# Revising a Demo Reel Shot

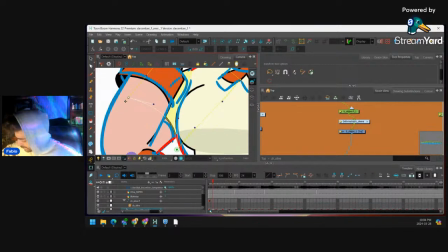(8:18)
Right, we're even in this tiny like part of the arm, we're still defining those curves.
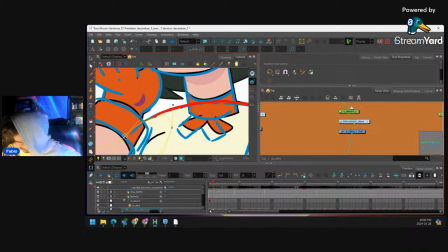(8:28)
Right, this arm goes down.
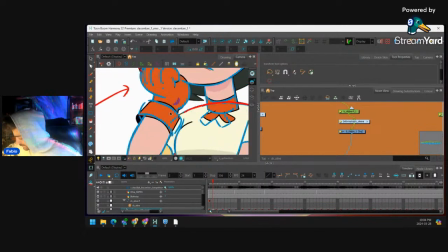The glove, we don't have to add a deformer on it just yet, I don't think. It should be fine.
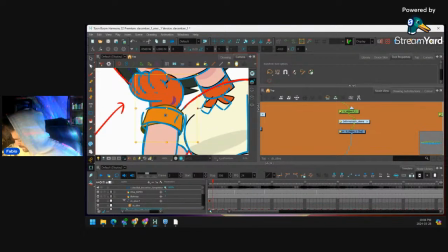(8:44)
Like this.
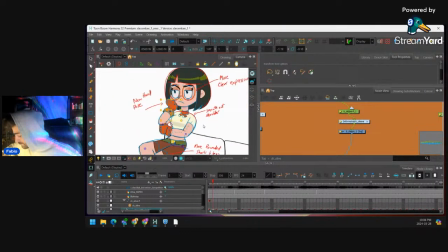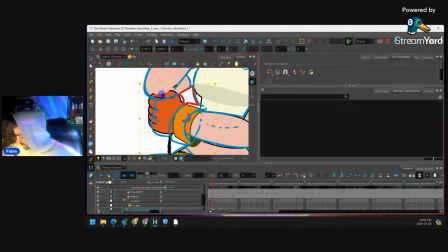(8:53)
Right, we really want to get those nice curves. We can kind of keep this hand, but let's bring
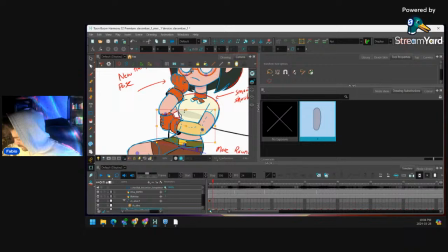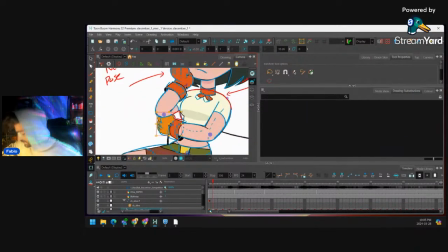(9:08)
this hand behind. Right, so now it looks like we're resting.
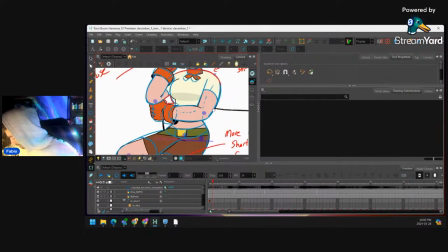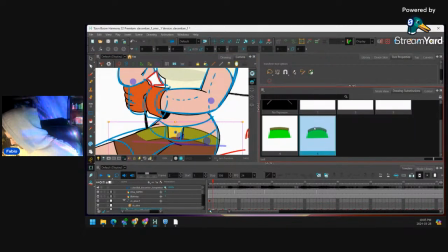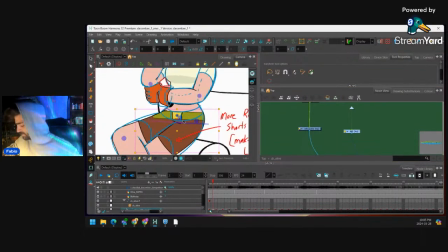(9:25)
Okay, let's go to this part. We may have to redraw the belt, but let's see if we can give it a deformer.
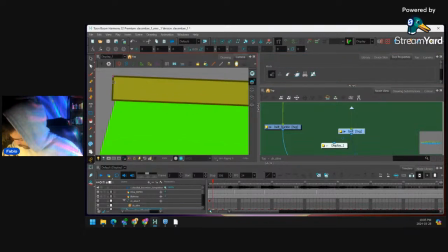(9:40)
This one I'll draw manually. I just want to go 1, 2, oops. Let's choose envelope. Right, so you choose your tool, choose envelope. Make sure you're on the drawing layer. And now we just kind of mark these points.
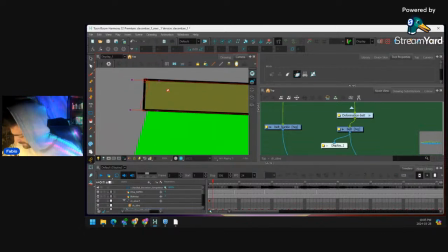(9:58)
So yeah, there was a lot less deformers than I thought. There's quite a bit of modifications you have to do to this rig.
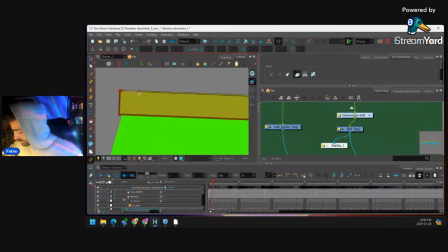(10:15)
But you could also just redraw these pieces if you want. So you just redraw the belt, you redraw the arms, you redraw the sleeves.
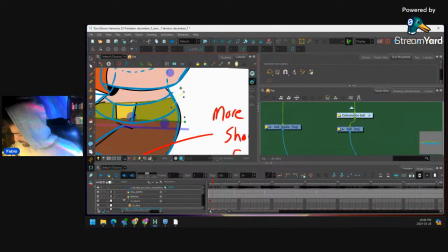(10:24)
But I find the easiest way is going to be to use these deformers
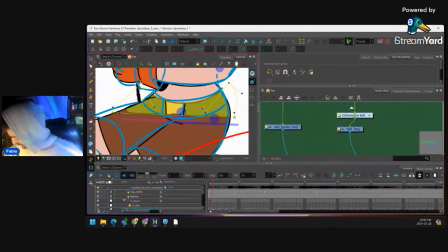(10:34)
and just kind of move the pieces into place, especially when we start to animate this.
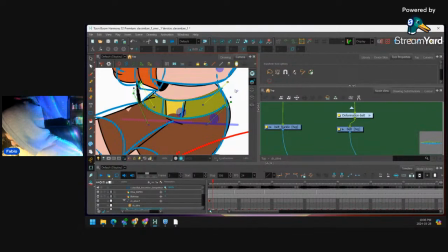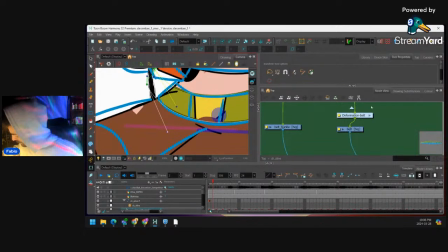(10:54)
Right, so see how this is kind of showing through? What we can do, let's go on the belt, go into the drawing layer,
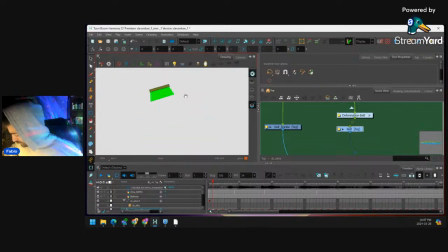(11:03)
on the underlay, if you want to, let's show everything at once. Let's just kind of move
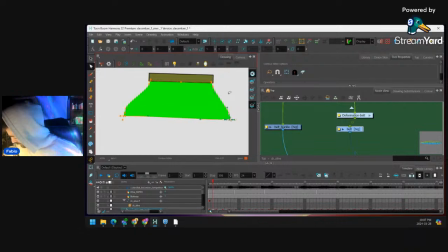(11:12)
this belt a little bit wider to cover that, right?
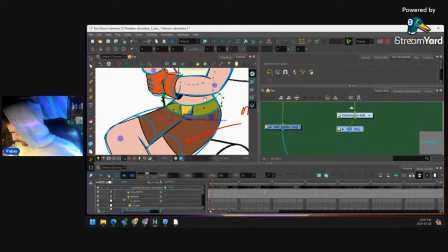(11:18)
So it gets deformed a little bit better.
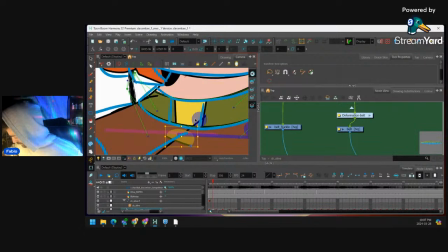(11:24)
The crotch area there.
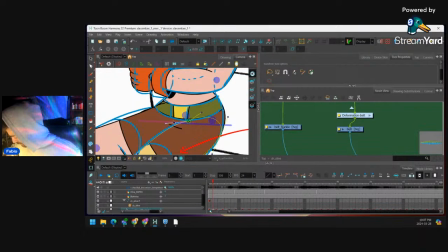(11:30)
The legs will go down here. We'll follow the draw over.
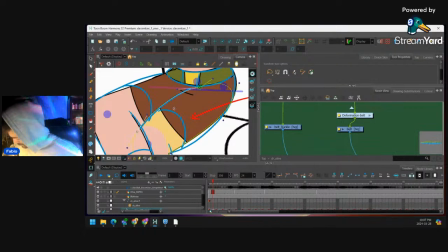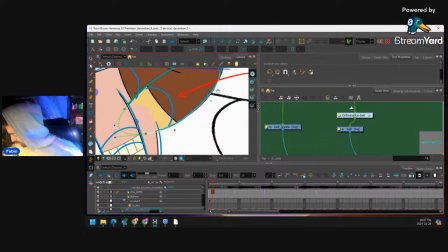(11:40)
Right, I'm really thinking about like the curves. I want it to be very curvy because they're usually nicer to look at than just everything is being straight, you know?
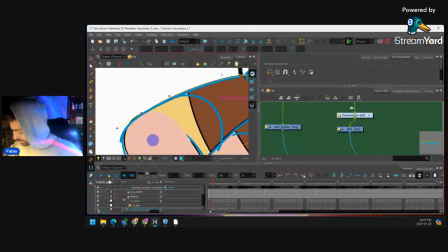(11:55)
Then you could do straights and curves, offset them to make it more interesting.
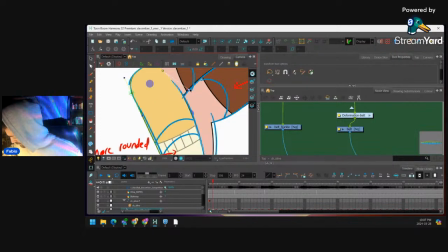(12:03)
Okay.
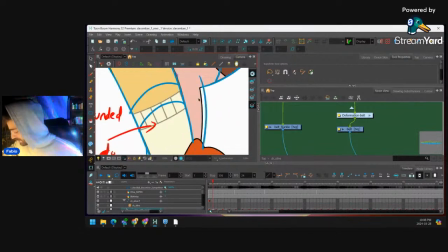(12:08)
Right, and if this is like a demo reel, you should be spending quite a bit of time on these poses, right?
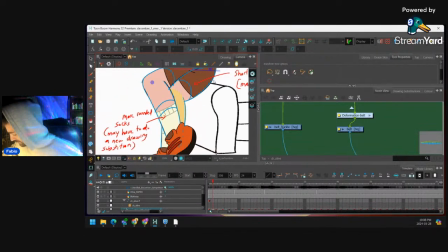(12:14)
You have nothing else to do, really. Make them perfect.